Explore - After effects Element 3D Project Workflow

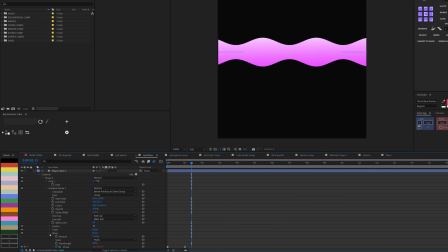And basically I activated the wave, and I make sure that I animated the phase, and I actually added a time expression to this, so it's just keep going. But in addition to that, I really needed to go really fast right at this point,
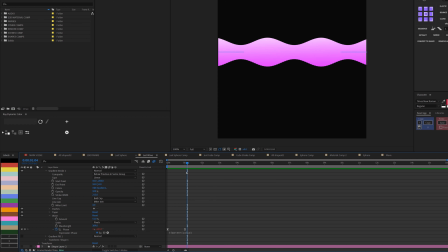because the sphere was going up, so I needed that corresponding flow of animation. So that's why I actually added this. And if you also check my expression, it's not just times 50, it's times 50 plus the value. That's how I was able to add this animation, even though there's expression on it.
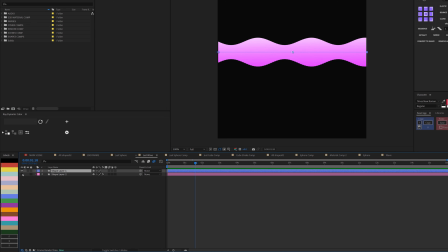So let me close this, and then basically what I did was to just duplicate, then offset,
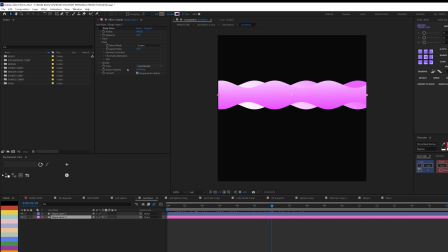and change the color a little bit, and then that's it. I was exploring some things, that's why you can see deep blue here, but I didn't eventually use any of this, so let me just delete that.
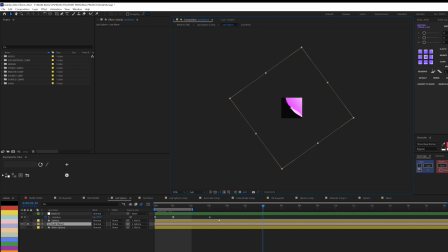So let me just go back to where I'm coming from. So you can see that that was really scaled really big. So without the null, let me just take away the null like this. I'm coming. So without the node, this is what we have. It's actually very big. So let me just scale it down a little bit.
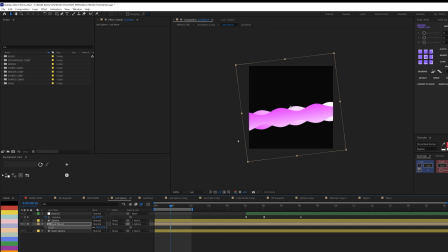So this is it. So let me zoom in. It's just kind of tilted this way. So basically what I did, so let me just undo all of this, was to scale it bigger, and then I did alpha matte to the sphere, this same sphere here.
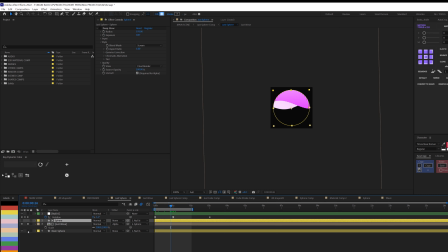I did alpha matte so it would show within that range. Then I had to add the mini sphere, which is going to be below it, and that's how I get to do it. Then the null was just to give it that rotation animation basically. So that's how I get to achieve the sphere.
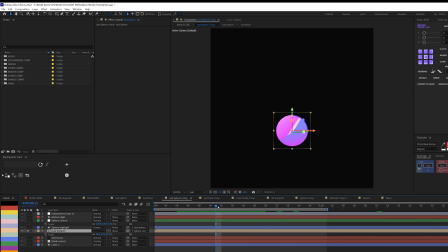So let's go back, and I just did a simple position up, but before then we have another thing here. So you can see this sphere highlight. So if I check this, look at this. So let me adjust.
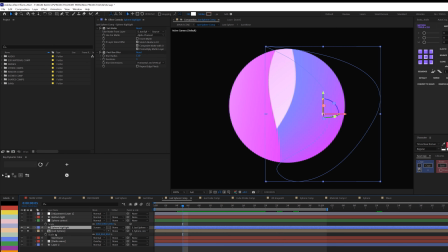If I uncheck this, so this sphere highlight was just to give it some life.
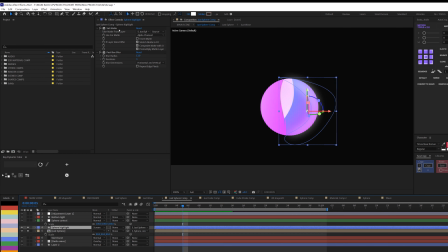So basically what I did was to create another shape, and then I did set matte with a little bit of fast box blur on it, and I did set matte to the just sphere, right, which is just sphere, so that it can reflect in this. And that's why we have the highlight, or form of a rim light or highlight on the shape.
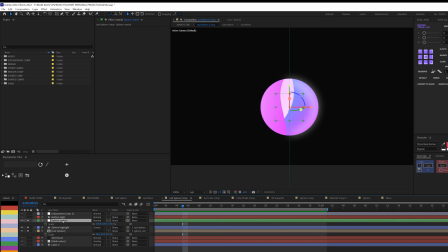And then we have the sphere control, which is, I believe this is the null that I used to apply to go up.
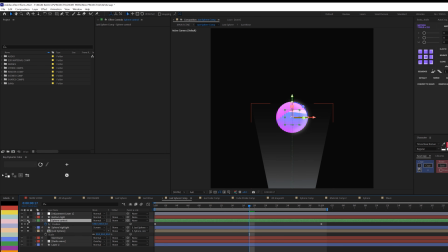Yes, exactly. And then we have the bottom light. So bottom light is just a simple, I just use a pencil to draw this out,
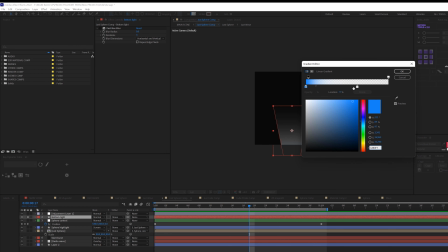and I make this a gradient, linear gradient, and I also reduce the opacity towards the end.
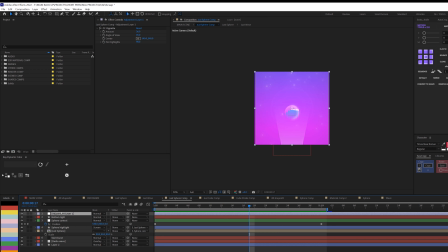That's why I have this whole thing going on here. And at the end of it, I overlay an adjustment layer with CC vignette, so that to bring the focus,
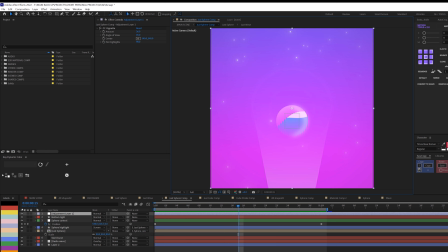yes, to give us the center as a focus. So without the vignette, this is it. With the vignette, this is very subtle thing there. So if I go back to the main scene, you see that it's actually the same.
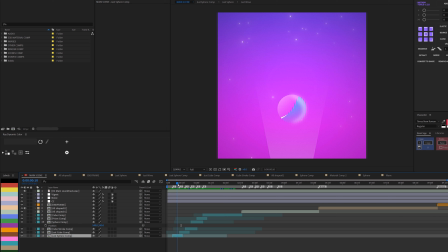Even the background, apart from the colors and the shape, the background and the CC star and the radio wave is actually the same. So basically what I did was to apply one animation of this with different kind of shape,
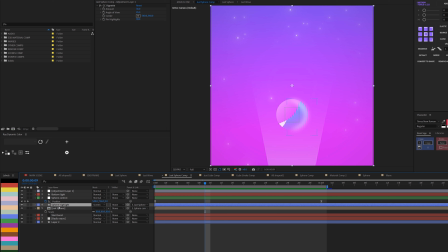but then all I needed to change was these two and replace them with different kind of shapes.
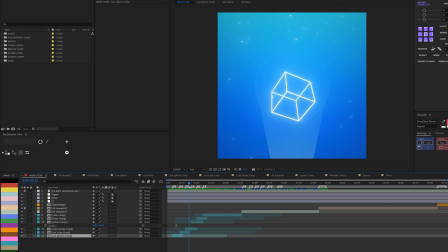And that's how I was able to get this whole thing, but basically just changing the background and the shape itself.
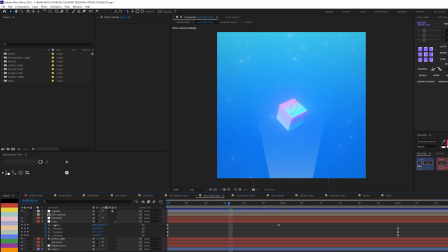So let's go to the next one. So we have the cube, and this was done using Element 3D, and of course I created a material for it. You can see that there's a gradient on it. So basically what I did was, let me uncheck Deep Glow for now.
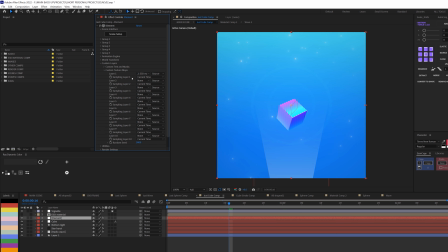I use the custom texture maps, and I make sure that this is the material I'm using.
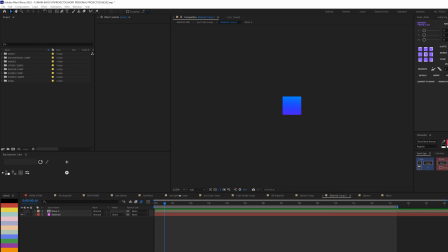Let me open up what that looks like. So let me fit to screen. This particular one is not needed here.
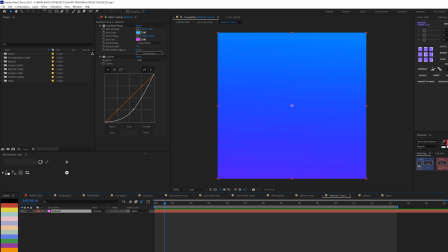So this is the gradient that I use. So it's just basically gradient ramp with the color. Then I also adjusted the curves to make it darker. So basically this the material that I use going back.
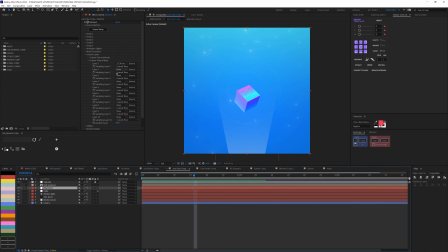So and that's what I used as custom texture map for this, so that Element 3D can use it.
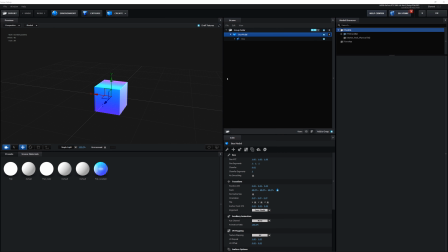But I have to go to the setup. This is the setup, and this is my box.
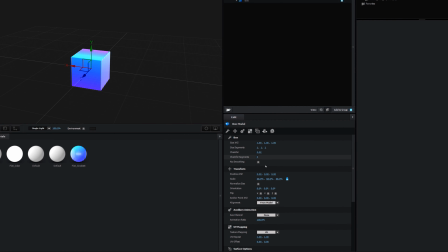I created it using the native tool here, and all I needed to do was to make sure I added the material on it.